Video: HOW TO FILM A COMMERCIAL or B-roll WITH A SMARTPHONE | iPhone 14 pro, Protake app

This Starbucks commercial was filmed with the smartphone iPhone 14 Pro in Protake app.
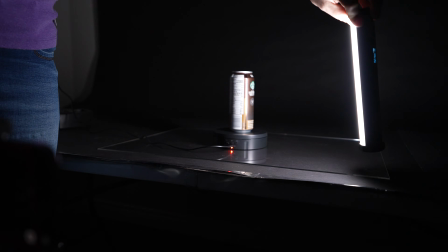0:38 In this tutorial, I'll show you the studio setup, camera settings, how each shot was created,
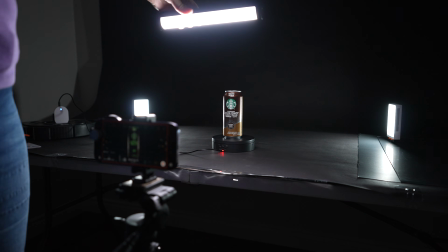0:44 and I'll show you how the edit was done with overlays and special effects to create the flowy final result.
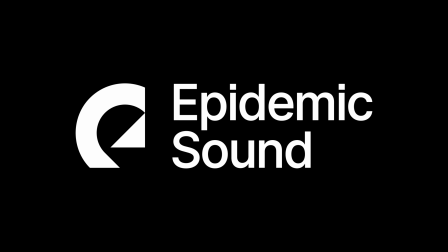0:51 This video is sponsored by Epidemic Sound.
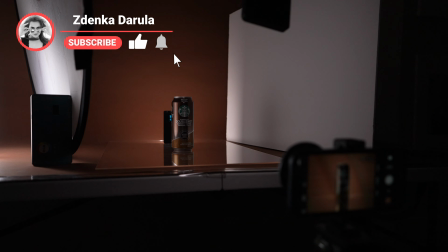0:54 2 weeks ago, I created a tutorial on how to take photo of a highly reflective product. The product is Double Shot from Starbucks. I don't drink this, but I bought it because I like the packaging and I thought it's suitable for these tutorials.
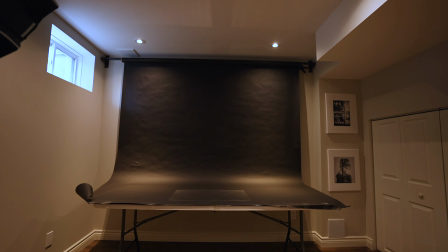1:08 My choice for the background is black.
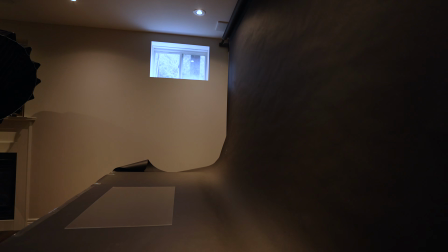1:11 I was using black paper background, which I rolled over a table, which was placed a bit further away from the wall.
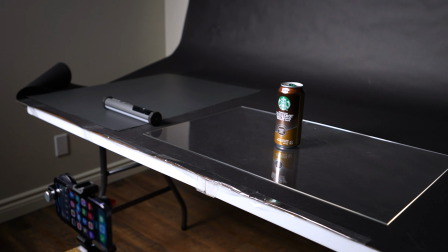1:19 I wanted lots of space between the product and the wall to ensure the background is really black.
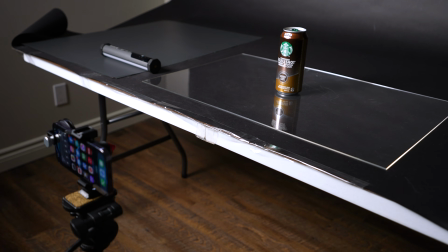1:26 I placed a clear plastic sheet on top of it in case I wanted a full product shot with reflection.
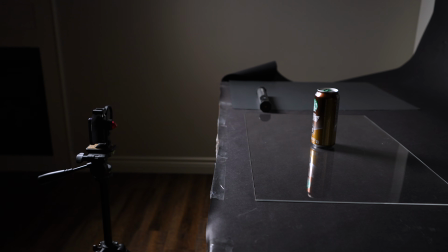1:32 I got some, but I didn't use them in the final edit. It is always good to take extra shots, that way you have a large variety of shots to choose from. It would be bad if you didn't have enough shots for creating the final commercial.
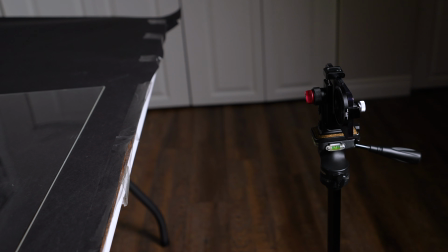1:47 The edge of the paper background I taped carefully to the table, as I didn't want to have any paper sticking up in the shot.
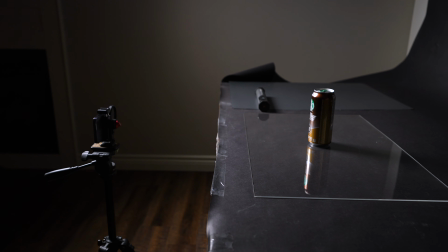1:54 The tripod was placed very low, making sure the camera is in the center of the product. It has to be in the same eye level, no looking down. Most of the time I was working with this panel LED light by Iwata. I reviewed this light in the past. I toned it down to 40% and the color temperature I selected was 5600 Kelvin, which is a daytime.
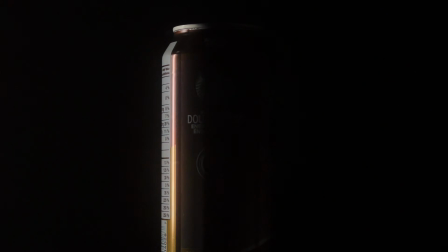2:18 I wanted to create this dreamy look, softer look, so I opted for this Nissi quarter mist filter.
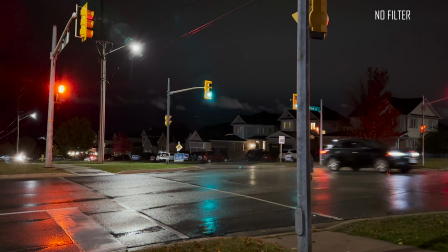2:28 What it does is spills the light. The light doesn't end up looking harsh, but rather looks like a cloud of light. Most of the shots were filmed much later in the afternoon, so it was fairly dark outside, but if you are filming during the day and you are finding that the light is way too bright, it's good to wait for later or just cover the window. That way you will have very precise light and the background stays truly black. My phone is iPhone 14 Pro, however, it doesn't matter what smartphone you are using.
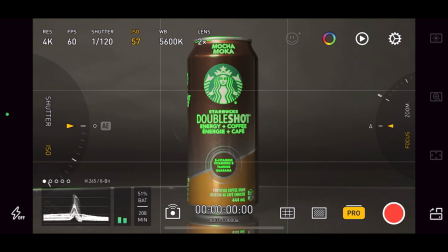2:59 I'm going to show you manual settings, which should work with most smartphones regardless of the brand. As I can film only in automatic mode in native camera app on this one, I optioned to use Protake app.
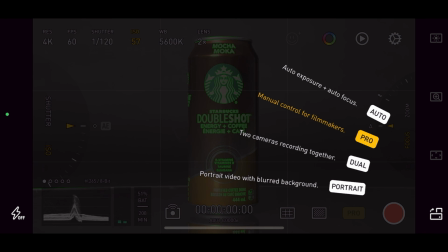3:14 That is my preferred app when it comes to manual mode, filming on iPhone.
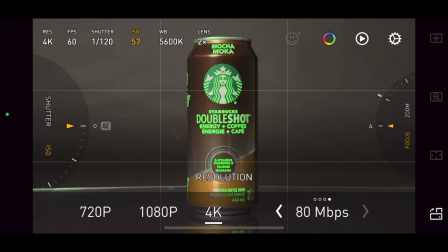3:19 I selected Pro mode. My preferred frame rate is 60 frames per second as I can keep it at the real speed, but I can also slow it down at times, and that is exactly what I did.
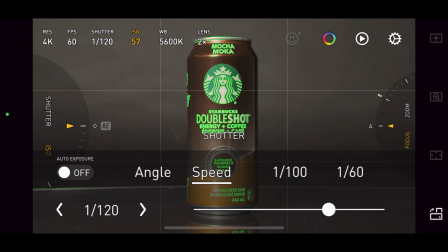3:30 I chose 4K resolution, 60 frames per second, so naturally the shutter speed needs to be 1/120th.
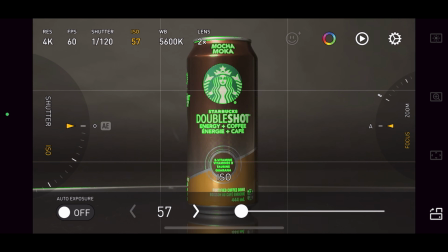3:38 I chose the lowest ISO I could. In this case, it was 57.
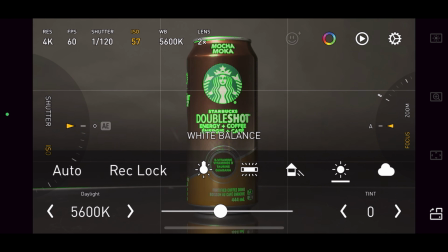3:44 White balance I selected the same as the LED light, 5600 Kelvin daylight.
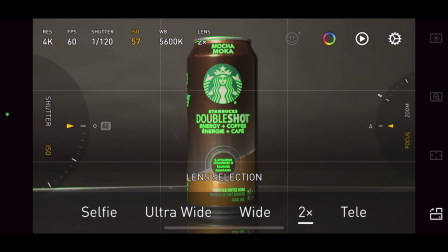3:50 I chose 2x telephoto lens as I wanted to get fairly close at the subject.
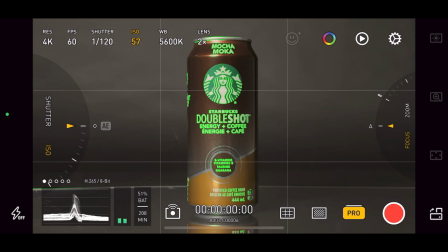3:54 I wanted to make sure all shots are in focus, so I chose focus peaking as my always on assistant.
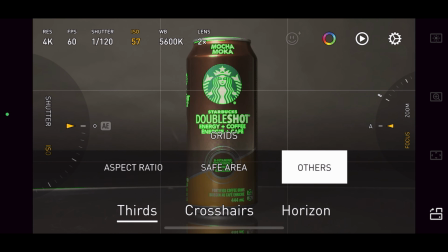4:01 I also pulled out rules of third grid to make sure all my lines, my horizon, and vertical lines are perfect.
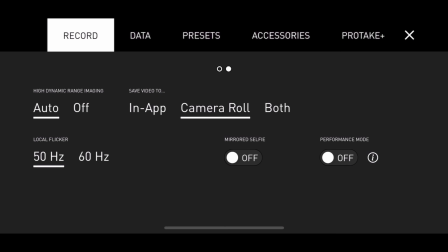4:09 When it comes to Protake settings, I like to save all my files in camera roll. I made sure I checked that setting. I also turned off stabilization as I was filming static shots on a tripod.
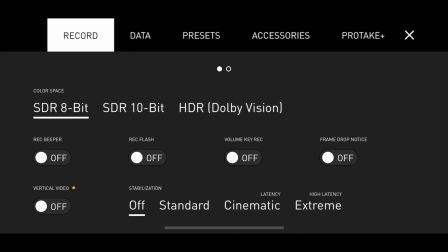4:23 I could have selected a 10 SDR bit to get better quality, and that is one bit of a mistake I made.
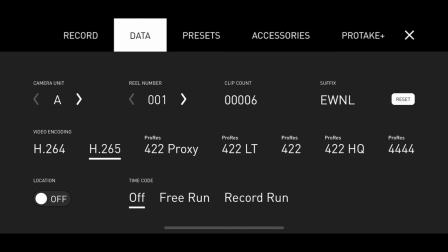4:31 I overlooked this setting and I had only 8 SDR bits selected.
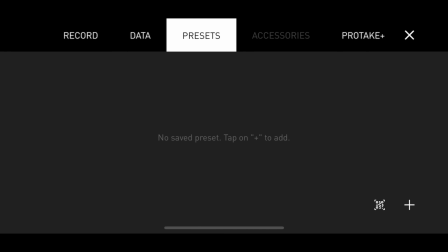4:36 I left all other settings by default. I was using automatic focus the whole time. I started with a very basic, classic product spinning shot.
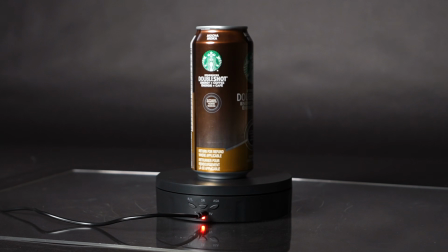4:47 I purchased this cheap product spinner.
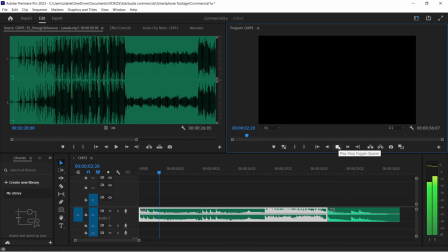4:49 You can select speed on it, so I slow it down a bit as the music is quite dramatic and slower pace. Speaking of music, I downloaded the whole song, which is quite long, but I only wanted 30 seconds total.
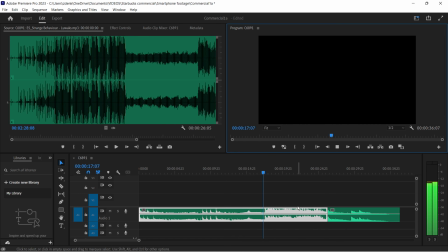5:04 So I grabbed the beginning part of the music and then the ending part of the music and I cut it together.
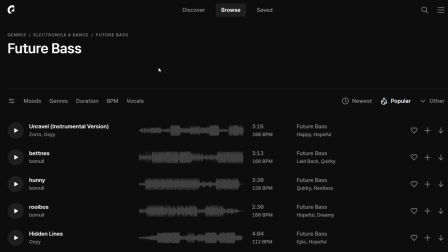5:10 I found this music under Future Bass section in Epidemic Sound.
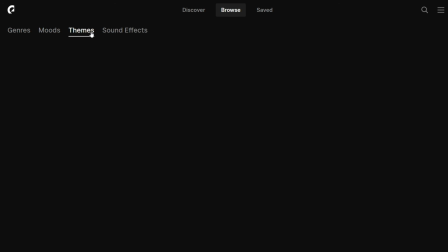5:16 I have used them exclusively pretty much ever since I started this channel, as I don't want to deal with copyright strikes and all that. I want to use the same music, the same content, the same video across different social media, so I don't want to worry about anything.
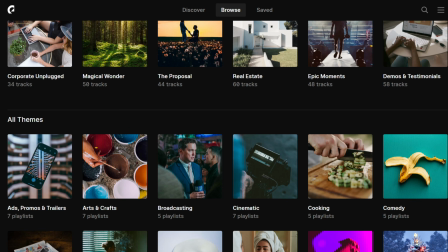5:30 Their music selection is huge, fresh music and sound effects are added all the time.
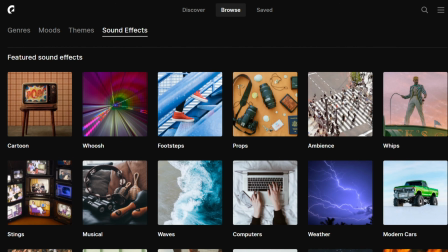5:36 You can use their website to download the music, or you can download their Epidemic Sound app directly to your smartphone.
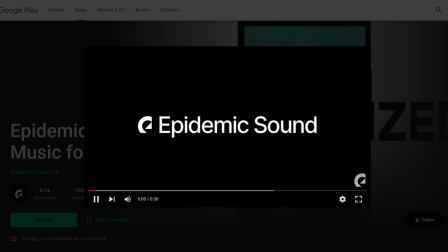5:44 Use my link below to get a 30-day free trial. Everything you post during the trial is protected, even if you cancel. Thank you very much, Epidemic Sound, for making this video possible. How did I create the moody light? I grabbed the LED light and literally started moving it around.
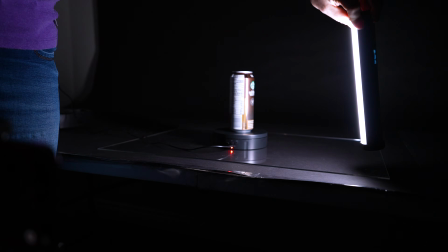6:03 I moved it around the product in circle, behind, in the front.
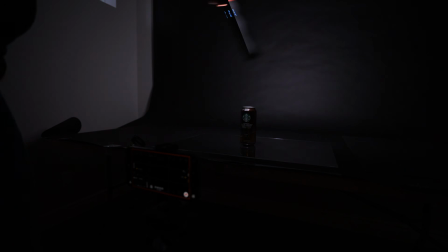6:09 I pointed the light straight to the lens as I was going around.
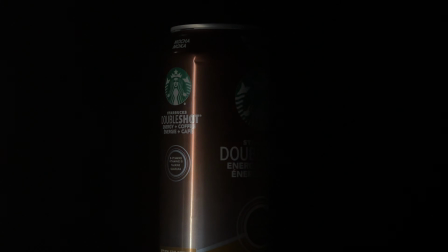6:14 As I had the mist filter on a smartphone, the light was getting a bit spoiled, so it created this nice light cloud.
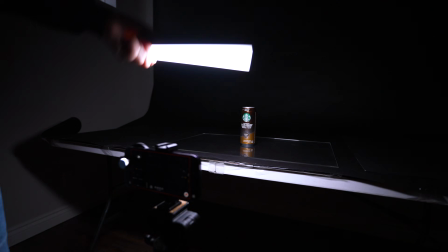6:22 Next, I was just lighting up certain parts of the product, so going up and down to create light movement. Once I was done with this shot, I repeated the whole thing again, except this time I placed tripod much higher to take the shot from the top to show the top of the can. So I was pointing slightly down. I still kept going with the spinning shot, but this time I changed the lights quite a lot.
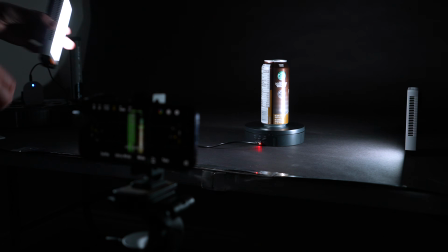6:50 I wanted to have only the edges lit up, so I grabbed 2 LED lights. These are new, made by Jen. They're extremely strong. So I had to really tone it down to a minimum.
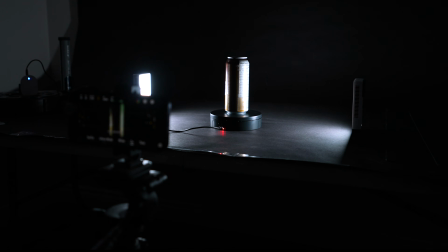7:02 I didn't want to have the edges way too bright. Once I placed them on the sides, I was looking at the screen and I saw that I needed to place them a little bit further back, right behind.
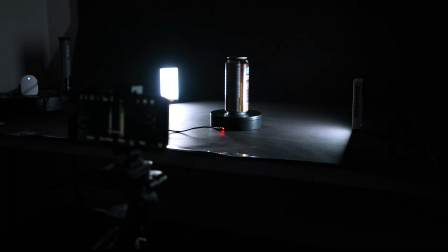7:15 That gives you a touch of light on the sides, creating this nice separation from the background.
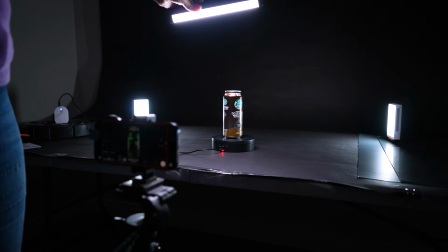7:21 I took just a shot like that. Then I grabbed the panel LED light and I started adding light movement to it,
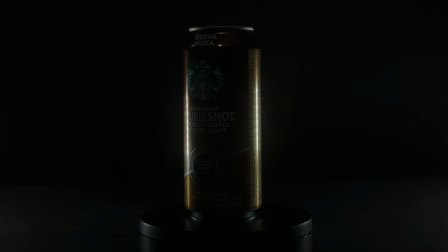7:30 swinging it in the front of the light, up the front of the product. I was never just holding the light there on one spot.
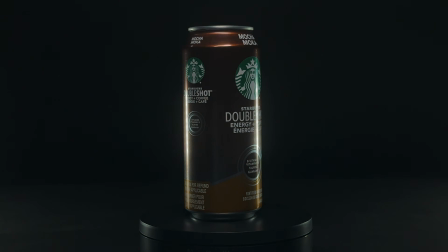7:38 I always made sure I was creating some sort of a movement. Because if the product is already static, it is spinning around,
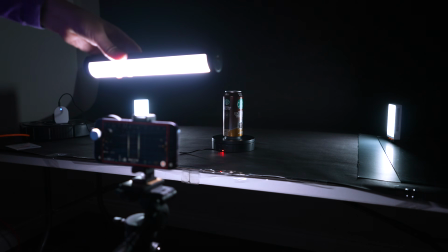7:45 adding light movement will create another movement on top of the first movement. Working with coffee beans can be always quite messy.
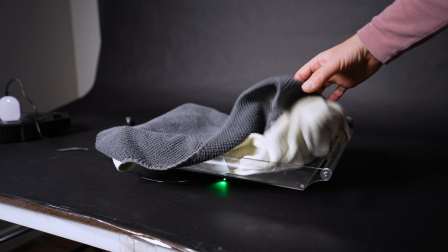7:54 I grabbed a larger tray I have, placed small towels in it to make it soft,
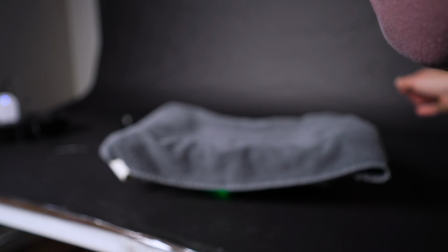8:01 as I knew that I would be throwing this product in the coffee beans. The shot was happening overhead, pointing straight down. Now, I do have a fancy equipment I could have used.
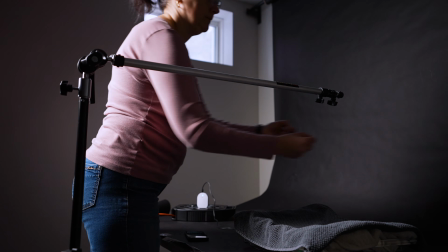8:11 I have sliders and all that, but I wanted to show you how you can easily attach the smartphone just with elastics and a stick,
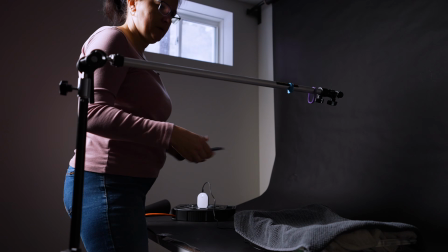8:18 or even clothing hangers. You don't need an expensive setup.
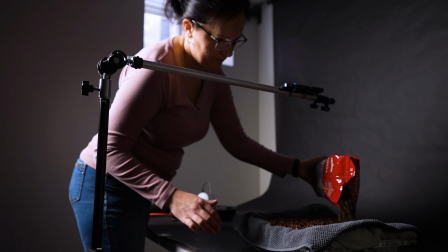8:23 All was left to do was add lots of coffee beans, let it spin,
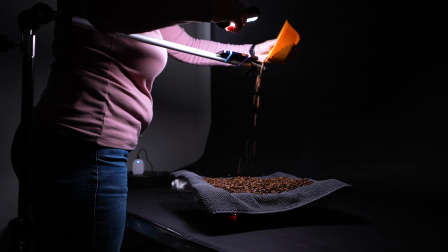8:29 and keep dropping more coffee beans down just past the lens, so it gets as close to the lens as possible.
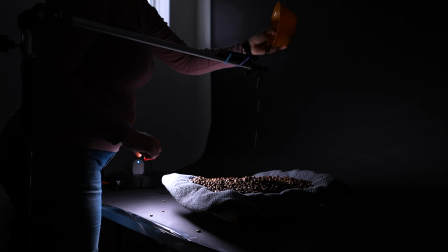8:36 I also added later on LED light movements to create moody shots.
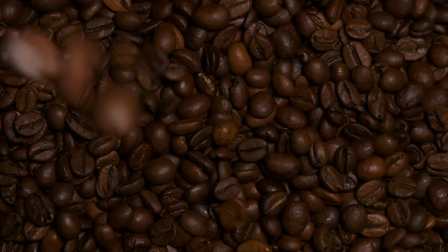8:41 If you don't move the light, it's static, you will see just falling beans.
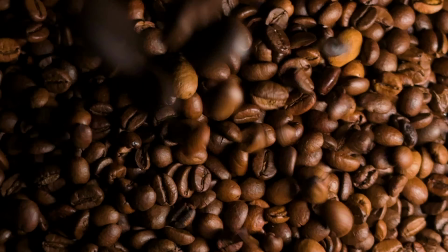8:47 If you move the lights, light movement introduces moody shadows.